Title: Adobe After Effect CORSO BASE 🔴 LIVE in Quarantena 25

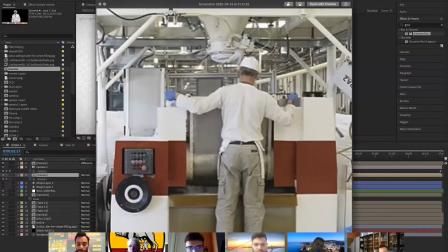Potrebbe anche cambiare da così a così. Ora devo un pochino studiare, vorrei fare una cosa simpatica con lui.
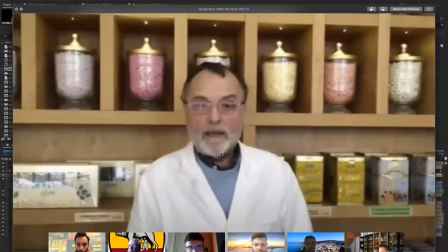E non di sicuro uno sguardo preoccupato.
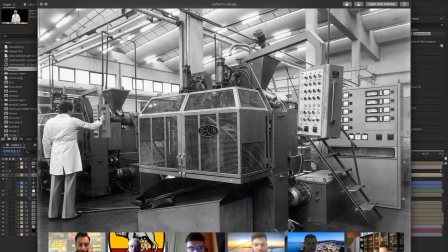Ah, ecco, questo era il signore che tocca i pulsanti e questa è la pulsantiera, l'ho isolata. Vedete, questa è la foto originale. E non c'entra niente, lui è vestito bene perché è tutta roba elettronica in realtà.
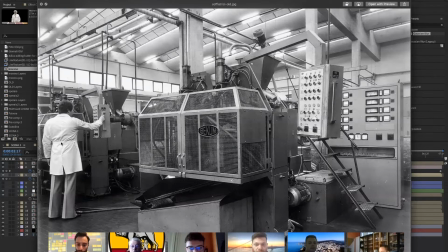Un po' lì potrebbe essere uno sbaglio, però insomma mi piaceva.
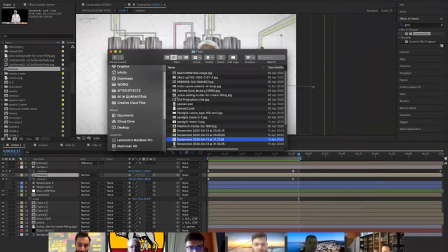E la foto che ho utilizzato per il signor Moreno,
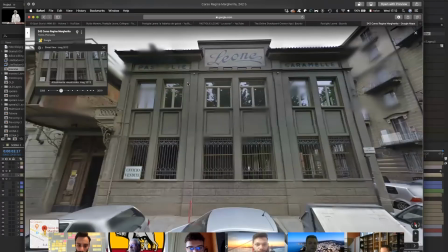elementi, l'avevo presa da qualche sito.
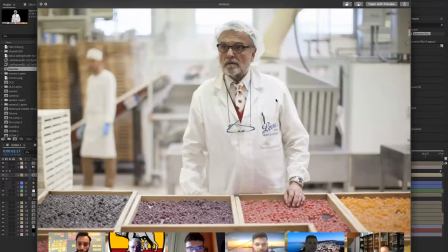Ed è questa, che mi va bene perché lui è vestito come dovrebbe essere all'interno dell'azienda se lavora. Però c'è lo sguardo un po'... Anche questo signore sta guardando in là, forse qualcuno stava parlando, non lo so.
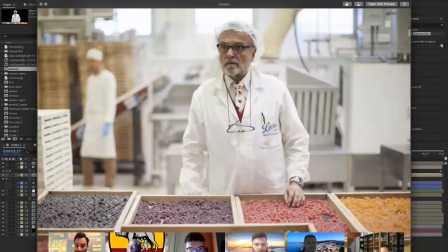Quindi io vorrei rifare queste cassette di legno e poi per rendere più calda la scena della fabbrica, alcune cassette di legno anche dietro metterò, da qualche parte.
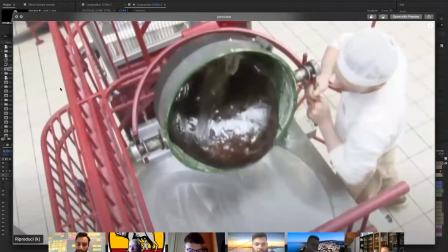Con delle caramelle o con delle buste di caramelle, vedrò. Però diciamo che i tubi,
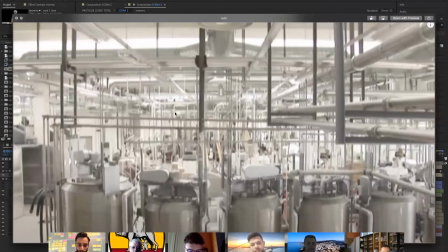che era questa è una foto vera, cioè questa è una schermata del video dell'azienda, quindi questa è l'azienda vera.
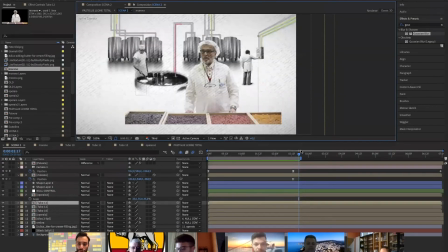E da qui mi sono un po' ho preso spunto per questi tubi che vediamo qua.
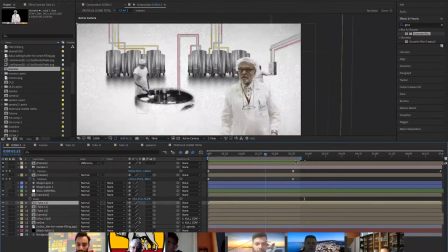Ok, però ecco, un trucchetto era quello di far coincidere il movimento. Se uno non lo fa coincidere, guardate cosa succede.
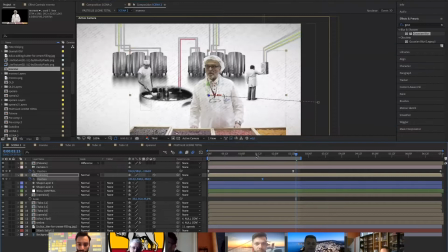Io cambio... Vabbè, in realtà, allora, finché cambio questo è poco male. Il problema è se cambio questo della camera.
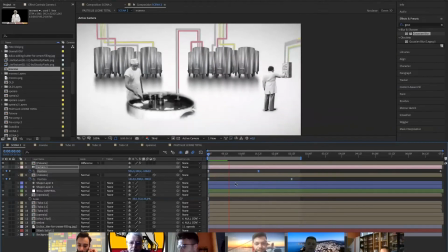Cioè, che fa come ti fa ora a te, Patrick, che si ferma la camera e vedi? Se si ferma la camera e lui continua, a meno che se aveva le ruote, ok, era una carriola, e se no diventa un po' strano.
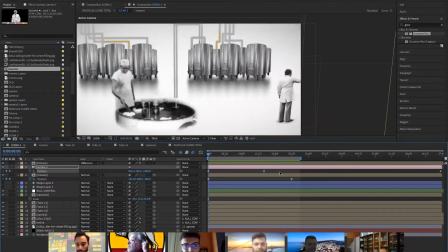Quindi delle due, quando è così, fai coincidere, oppure
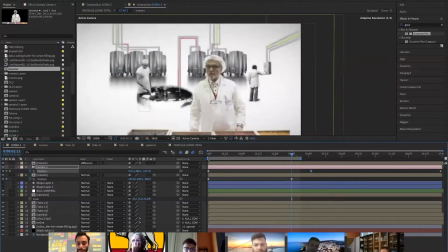la camera gli aggiungi un movimento, cioè gli allontani il movimento in modo che continui.
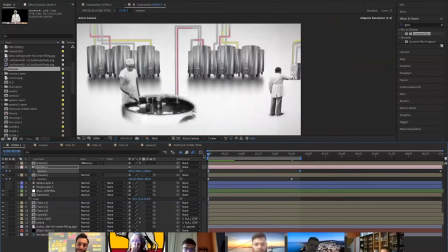Diciamo che quando la camera continua ti dà più tranquillità, ti dà più serenità.
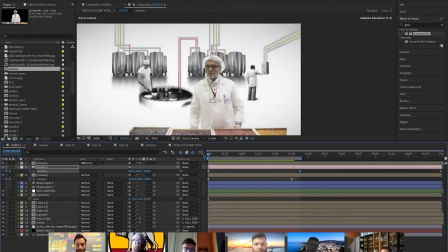Se la camera si blocca... qualcosa non torna e comunque è impercettibile, ma anche a me piace proprio che coincida.
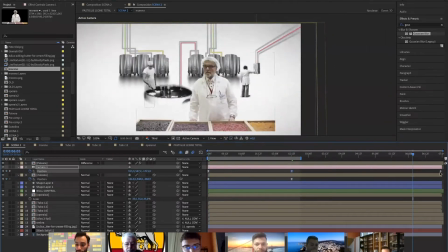Semmai delle due aggiungo un altro keyframe, come ho già fatto qui, vedete, che continua ad andare all'indietro, anche perché la scena dopo ora non mi ricordo come entra, però dare sempre un movimento è meglio.
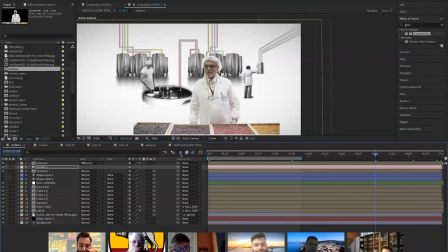Allora, i tubi, ragazzi, vi ricordate? E ora ho attivato tutti i layer,
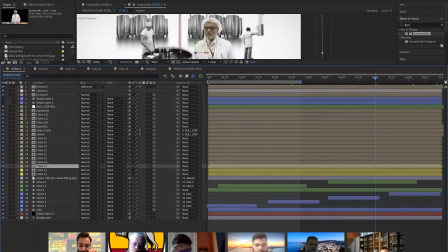quindi i tubi sono tutte delle pre-comp e ogni tubo, vi ricordate che avevo fatto quel giochino
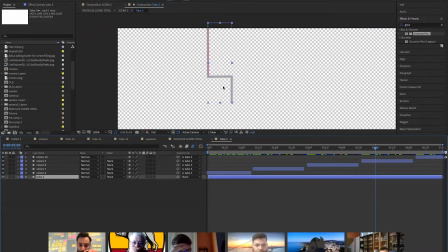di collegare la struttura, il path del tubo principale al path del liquido, quindi come io lo muovo, vedete che lo segue?
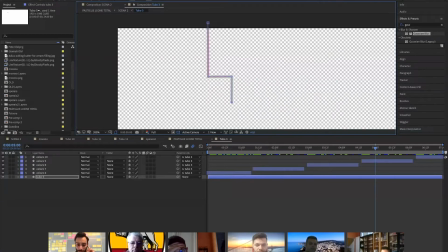Questo ve lo ricordate come l'ho fatto? Se no ve lo faccio rivedere. Avete dei dubbi? Mi sento solo, ragazzi, siete collegati? Pronti? Sì, dai, un ripasso veloce, grazie. Ok. Allora, per capire un tubo, hai visto che uno dice di solito, io non capisco un tubo.